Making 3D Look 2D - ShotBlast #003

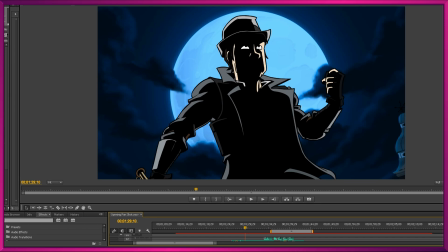[0:21]
welcome back to ShotBlast with your boy HP. I say welcome back because today is the second part of our two-parter. If you remember last time, we created one new shot for Trilby Dogtooth versus the Snapper Jap, and today we are creating the one immediately after.
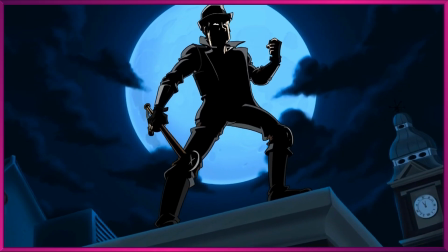[0:37]
So here's old Doggers on a rooftop looking pretty cool. I'm sure you're getting sick of seeing this again and again. I know I am. And here is the son of a gun in question.
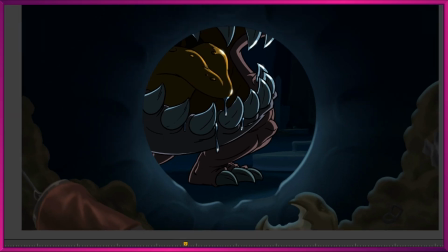[0:48]
This is the shot we did last time, and it was honestly a real pain in the ass.
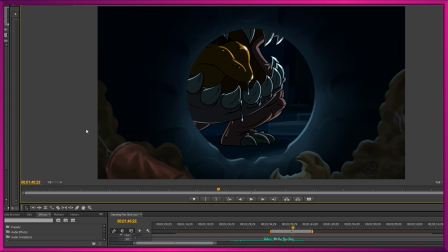[0:53]
It took a lot more work than I anticipated. It's always the ones that you think are going to be easy. They're deceptively complex, but we have it. It is done. It's trapped in our timeline forever.
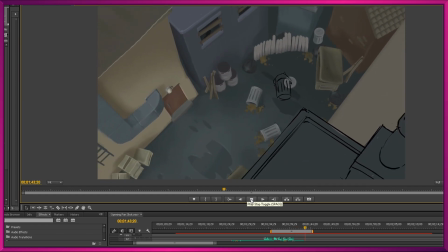[1:04]
And moving on, today we're going to be doing this shot here, which is Dogtooth looking into the alleyway below.
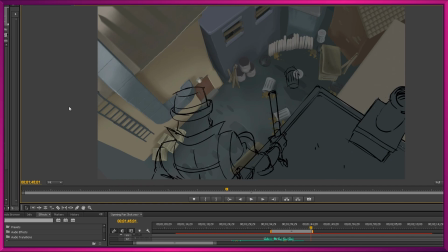[1:10]
And the alleyway looks a little bit weird because it's actually a 3D render. Not a finished 3D render. We're going to do a lot of work to kind of bring it to life. And I'll talk a little bit more about the blend of 2D and 3D later on. But for the time being, we're going to worry about our 2D assets.
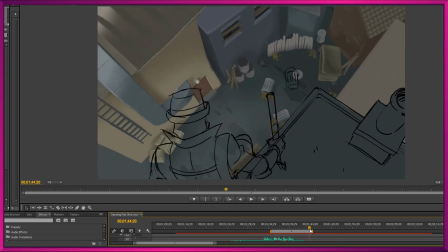[1:26]
And I'll open up Photoshop and draw the roof that Dogtooth is stood upon here, with a nice bit of parallax to make sure it looks like it's nearer the foreground. So let's open up Photoshop now and get started.
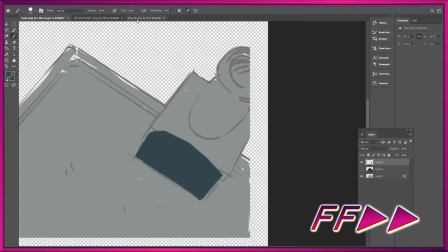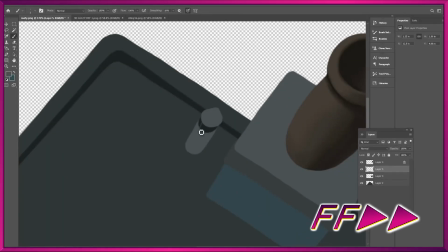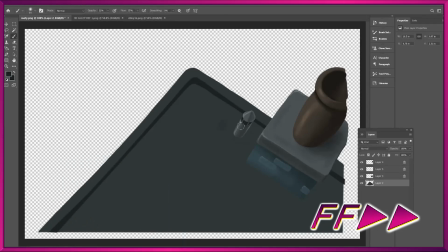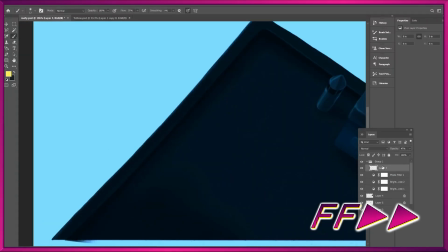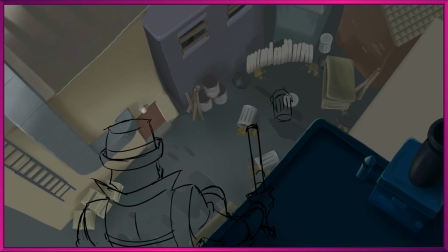[2:13]
And there we have it. Well, I'm pretty happy with that. 'Tis a simple little thing, but it gets the job done.
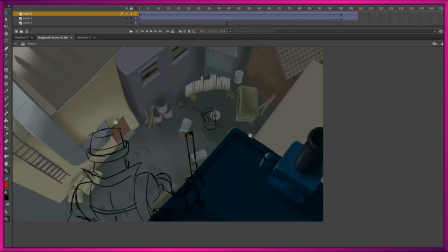[2:19]
I'm imagining that when we have the other main background done, I'll probably need to go back and tweak this one. So I've kept the file, the editable Photoshop file. It's always a good idea to do that so you can go back and, I don't know, I'll need to maybe pump up the contrast, darken it, a little something like that.
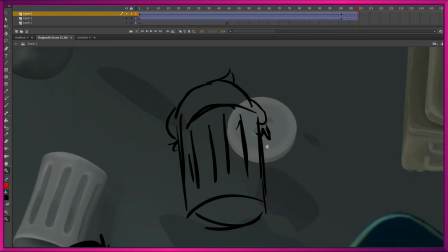[2:38]
But now we're going to move on to this little fella down here, and well, we're going to animate him, so it's time to open up Toon Boom.
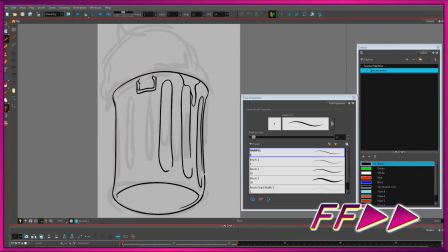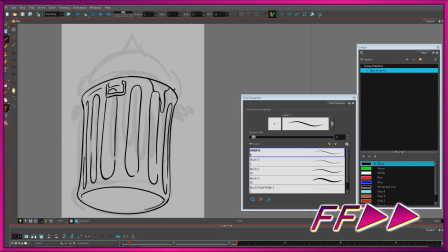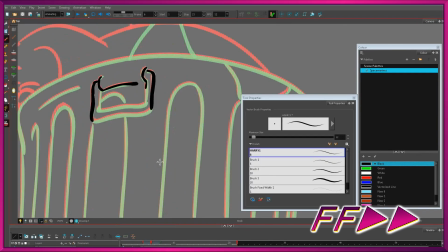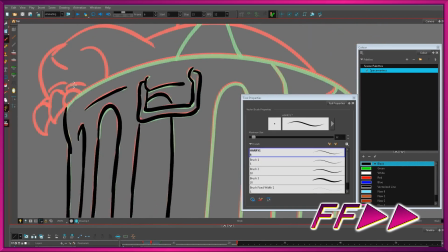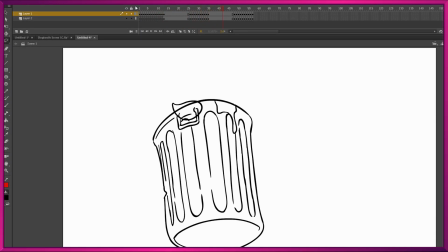[3:11]
Alright, he is looking pretty good, pretty cute. That can is pretty lumpy looking,
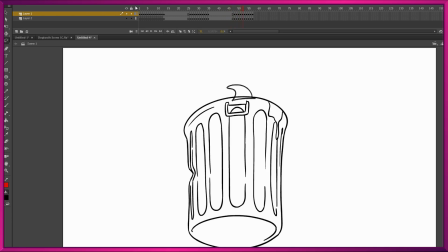[3:17]
pretty off-model season 1 of The Simpsons lumpy looking, but I can work with that, that's fine.
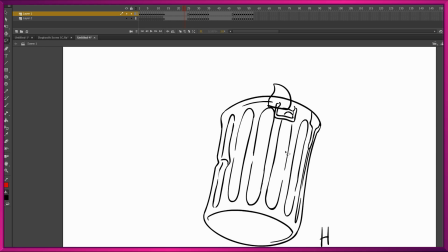[3:23]
As you can see, we went to put him all the way inside the can, so his little butt isn't sticking out.
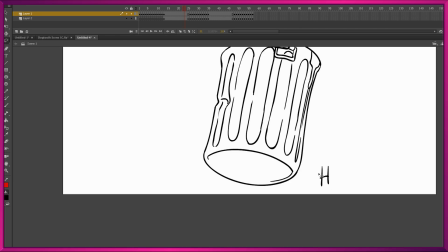[3:29]
I just figure the less we show of the creature early on, the better. Also, this little H here is this little H right here is because I like to make a note of when I'm going to hold on a frame. So we're going to hold on that frame.
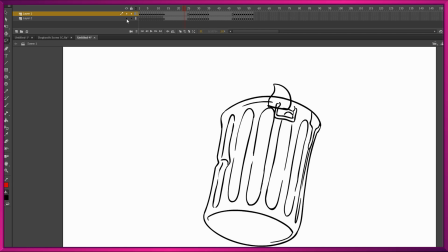[3:43]
I can delete that letter H. And the reason we're holding is because I thought we could put the tail on the layer below, see, and then we can have that tail wobbling around, kind of wiggling about independently,
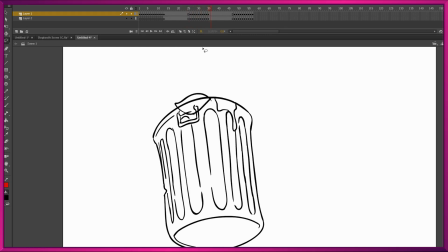[3:54]
and actually reuse that can animation, have it roll back and forward. Anyway, we're only going to see it from the distance, so I think that will suffice. Time now to do our color separations in green and then get this thing colored.
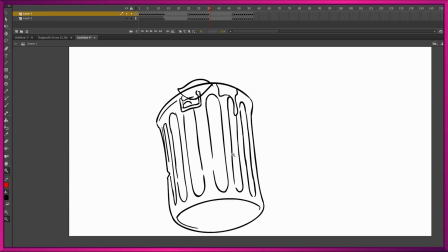[4:07]
Let's do it.